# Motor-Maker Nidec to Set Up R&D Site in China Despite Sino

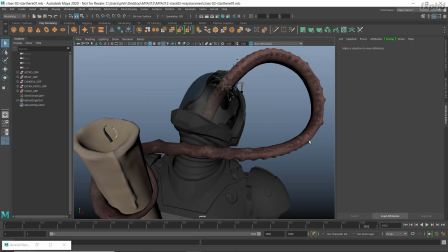Hi, hello, and welcome to this class 2 in Maya 312. This is the part of the course where we're going to look at our character and creature lighting. It's also the part of the course where we're going to be using our live action HDRs. So that's going to be live action HDRs of the candle flames.
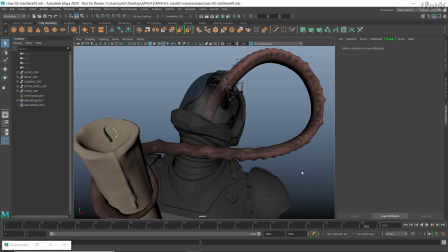So I just want to dive into the scene and take a look at what we've got here. And I want to use this class as an opportunity to talk about some of the technical stuff that we're going to be using in this class and also to get familiar with the scene.
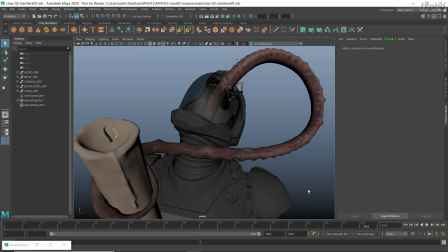And then towards the end of the class, we're going to have a look at some references and talk about what our goals are for the final image.
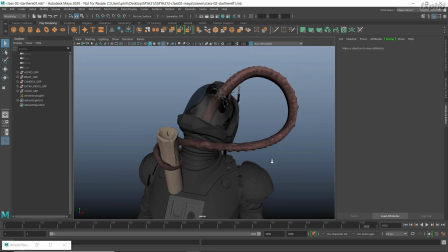Okay, so let's take a look at what we've got here.
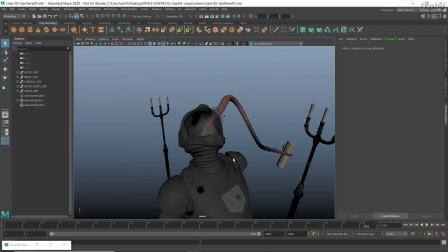So in this kind of crazy scene, we've got an astronaut here and a tentacle busting out through the visor, and he's grabbed this candle, and we've got these candles over here on the right-hand side of the scene,
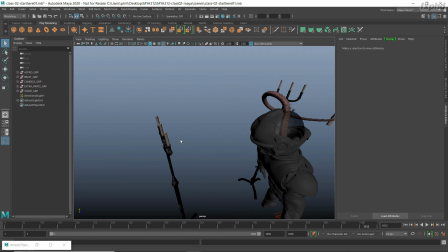and we've got these candles over here on the left-hand side of the scene.
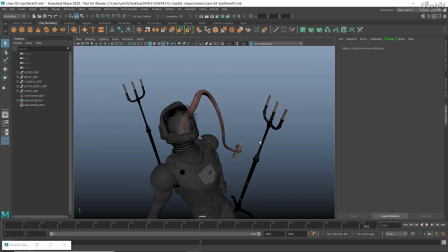So something that I want to go for with this setup is I want to utilize the candles to do most of the lighting.
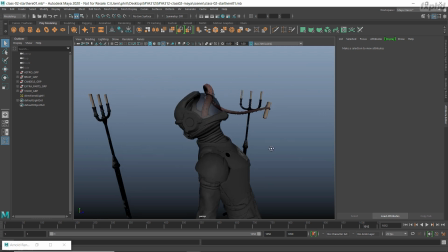And I want to try and emulate more or less a three-point lighting setup.
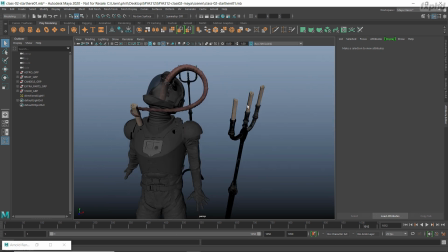So if we call this candle our key light, we could call this candle our fill light, and we could call this candle our rim light.
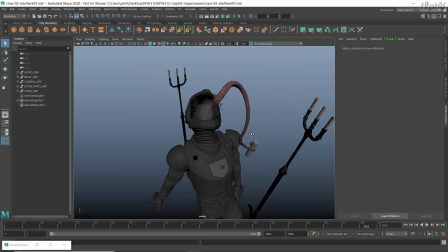We're going to be introducing some other lights into the scene as well. There's going to be a HDR sky dome, but the HDR sky dome is not going to really do very much lighting.
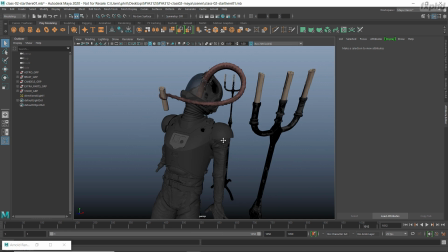It's only going to contribute to some of the environmental reflections and stuff like that.
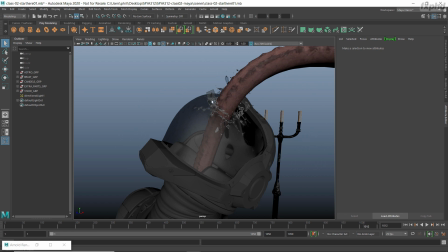So we've also got this transparent visor as well, and we need to refract something through this.
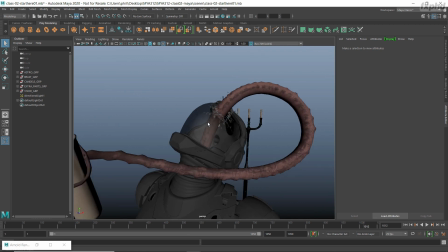Just refracting a black environment back there isn't going to look particularly good. So I want to include a sky dome, but it's more just for environmental reflections and stuff like that rather than any real lighting.
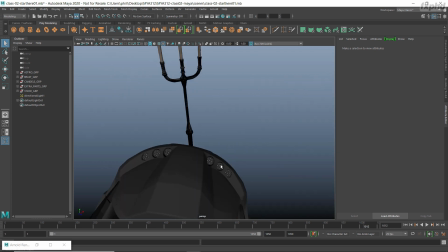We do have some other lights in here. On top of the astronaut's helmet, we've got some little LED spotlights,
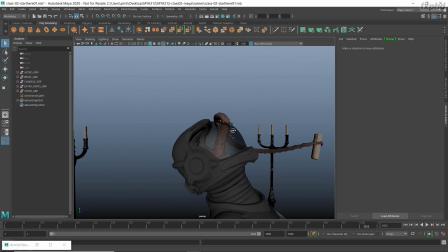and I can foresee those looking pretty cool with maybe an AI volume and making some kind of a god ray, something like that. I don't know, some kind of a beam coming from the helmet might make this look quite moody.
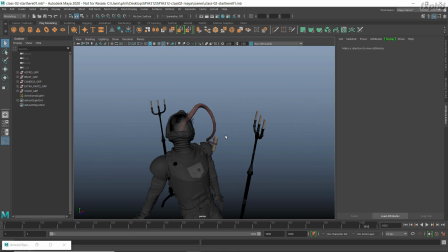I think it's also going to help with the colors in the scene because the candles are going to be predominantly an orange light, and the lights on his helmet can be more of a white or blue light. The environment that we're going to use is going to be quite orange as well, quite warm. The materials on his costume or his armor are blue as well.
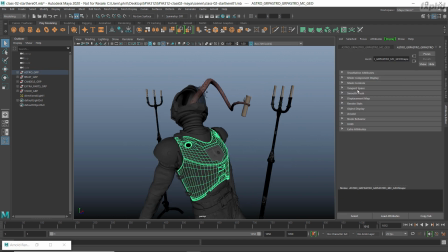Let's take a look at those quickly. I'm just going to select the armor and come over and find the shader. So the armor shader. Again, we're using the AI standard surface shaders for this. So I'm going to drop down underneath the color. And in here, we've got the color space set to utility raw.
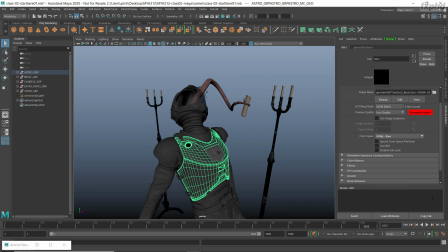Now, this is a good point for us just to check some of our parameters. If you remember back from the first class, we're always running at 25 FPS,
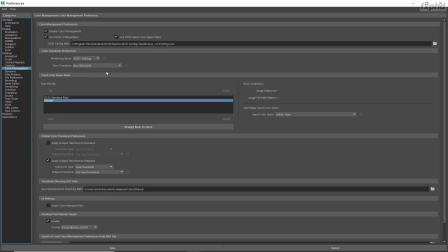but we're also using the ACES color workflow using the OCIO config. If you're not familiar with this, you'll need to jump back to class 1, where we go through how to get this and set all of this up.
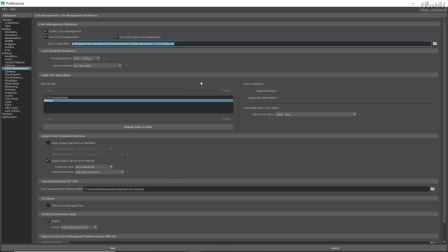So if you haven't done that already, it would be a good idea to go back and get this all set up. So anyway, back to the armor.
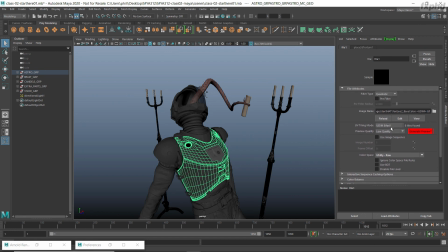Underneath the color, I'm going to hit low quality and generate preview.
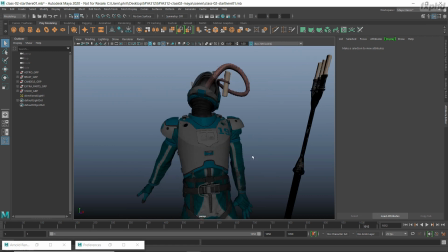Okay, so you can see some of the texture detail on the armor. And it's kind of a nice blue color. So that's going to help offset a lot of our orange light as well.
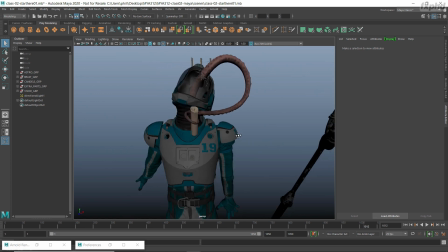So let's talk about some of the materials that we've got in here and what we're expecting to see when we finally render this.
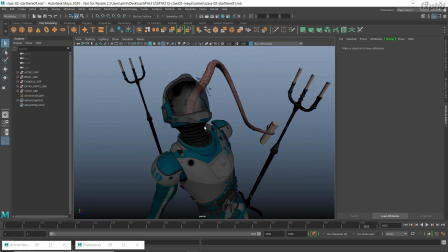We've got a few different objects, and some of them have got different materials.
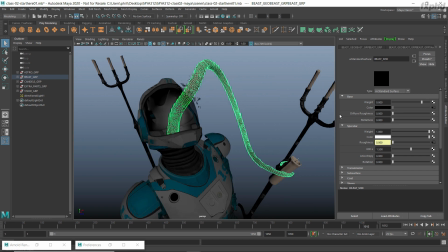For example, the tentacle here has got its own shader, which is the beast shader, which has got something plugged into the color and the specular and the roughness. And it's also quite heavy on the subsurface.
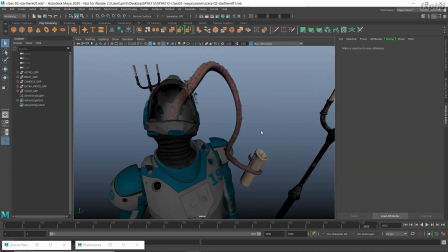I wanted it to feel quite jelly-like and alien.